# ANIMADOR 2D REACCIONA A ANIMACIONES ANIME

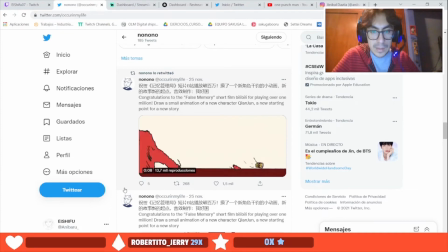(3:50)
Por ejemplo, yo estaba viendo esta, mira Estas, les digo a veces las animaciones o sea no deben estar así bien
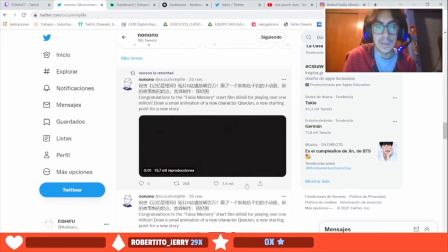(3:59)
definidas para que se vea una animación de si bien bien cool o sea por ejemplo puede ser una
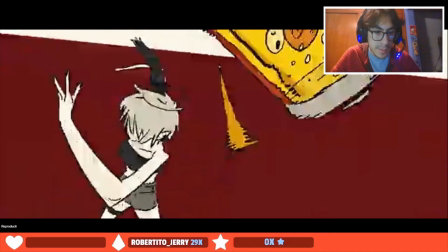(4:04)
animación así esté bien exagerada pues pero por
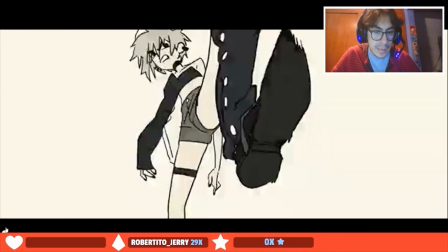(4:09)
ejemplo aquí casi casi todas estas poses son bien exageradas de hecho aquí ve cómo se rompe este su brazo aquí a lo loco igual este esta pierna está muy muy este muy exagerada
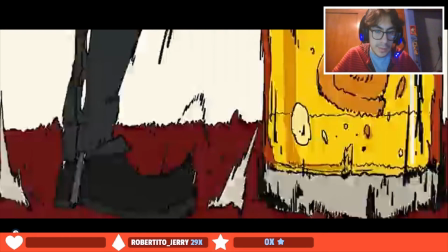(4:24)
igual aquí ve cómo se mueve ve estos frames que ya los he hablado en mi canal son los frames de impacto que siempre se utilizan con estas líneas o líneas así más definidas o estilos que
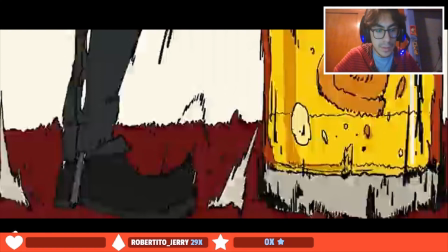(4:41)
den esa sensación de que es mucha fuerza lo que está pasando o como dice el nombre de impacto
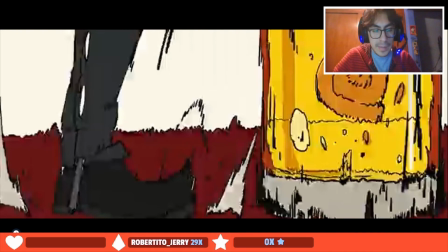(4:49)
entonces mira aquí por ejemplo es un frame nada más Y lo que también es chido Y lo que también es recomendable Es jugar con la cámara
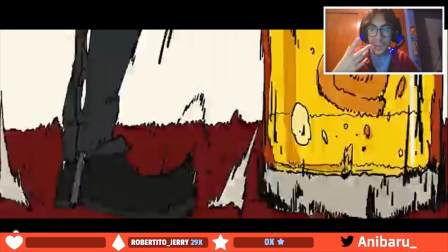(4:58)
Por ejemplo, aquí nomás es un frame Pero lo que le da el movimiento a la animación Es la cámara que hace esto O sea, eso también lo puedes hacer en After Effects Nada más que se mueva la cámara hacia arriba, hacia abajo Y ya le da esa pequeña sensación
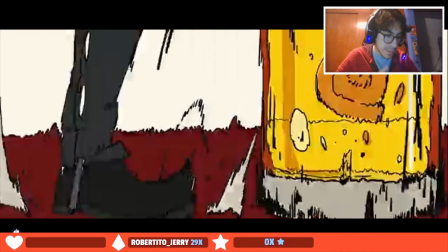(5:12)
Y aquí Esto también es muy importante, amigos Esto creo que A lo mejor a la hora de hacer tus animaciones No piensas, pero Aquí, por ejemplo
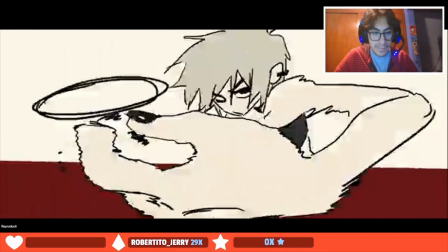(5:23)
este vez que hace esto no pero como ustedes pueden ver
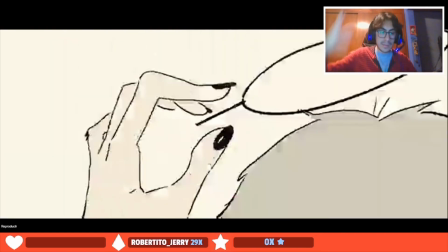(5:28)
o sea se ve que como que la lata se vuela no pero aquí no sé si
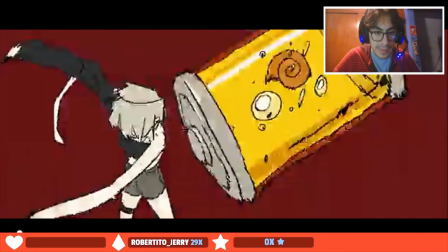(5:32)
se dan cuenta que nada más hay un frame aquí de esto o sea
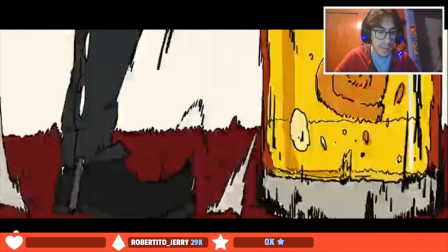(5:37)
no hay un frame que te indique o sea bueno un frame intermedio
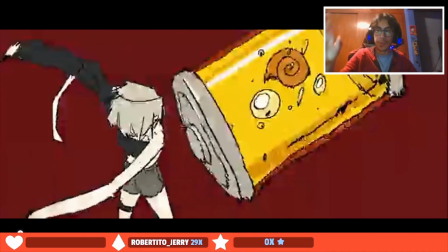(5:42)
donde se vea la lata volando así este apenas no en la pierna o cosas así sino
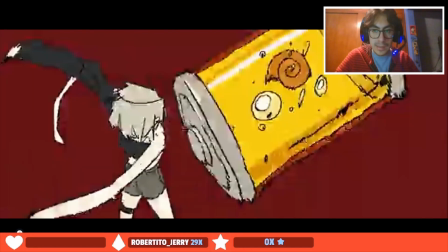(5:47)
que de un frame a otro el pasal directamente que ya está volando pero
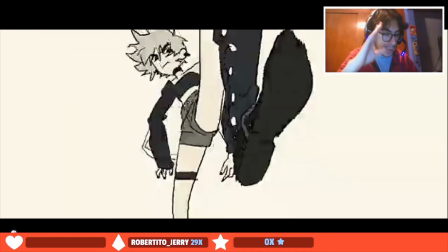(5:52)
esto esto es es porque nuestro cerebro o sea como que solito hace
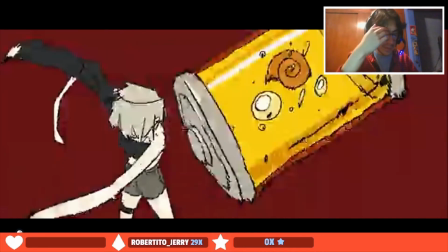(5:57)
que haya un frame intermedio pues no sé cómo cómo explicarlo
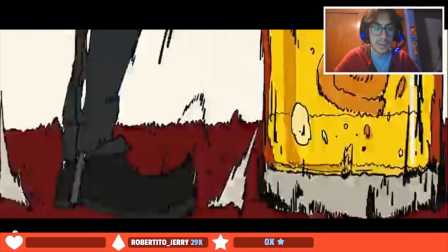(6:02)
pero digamos como que nosotros con esta anticipación que nos está dando o sea el personaje que está azotando el pie o sea nos da la sensación de que la lata o sea recibió ha sido una fuerza muy fuerte y que va a volar por Por el frame de impacto Y lo podemos ver
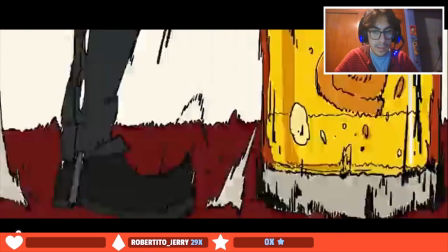(6:19)
aquí O sea, con este frame Con este frame te indica Que pues la lata Va a volar, ¿no?
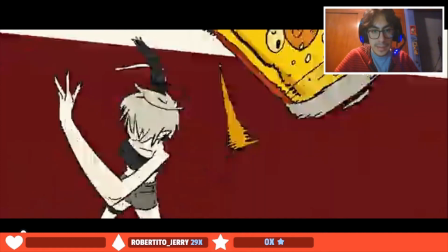(6:27)
Entonces, y lo vemos aquí Entonces aquí Vemos la lata Y mira, de hecho ve como aquí O sea, como que aquí le puso Como si la lata todavía estuviera aquí O sea, una parte de la lata Pero esos efectitos Lo que hace es como que el movimiento se vea más Más como fluido
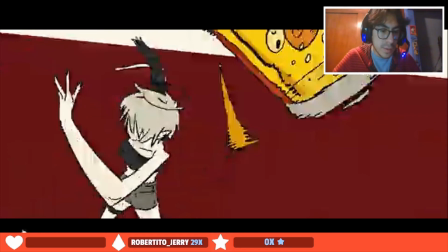(6:46)
digámoslo así, o sea, como que se veía un poquito curioso no sé cómo explicarlo, pero bueno, mira por ejemplo,
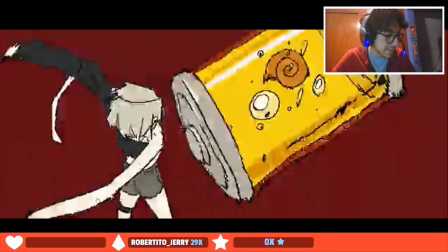(6:52)
ve este brazo o sea, este brazo no es natural, o sea, no, este brazo ¿qué lo va a tener?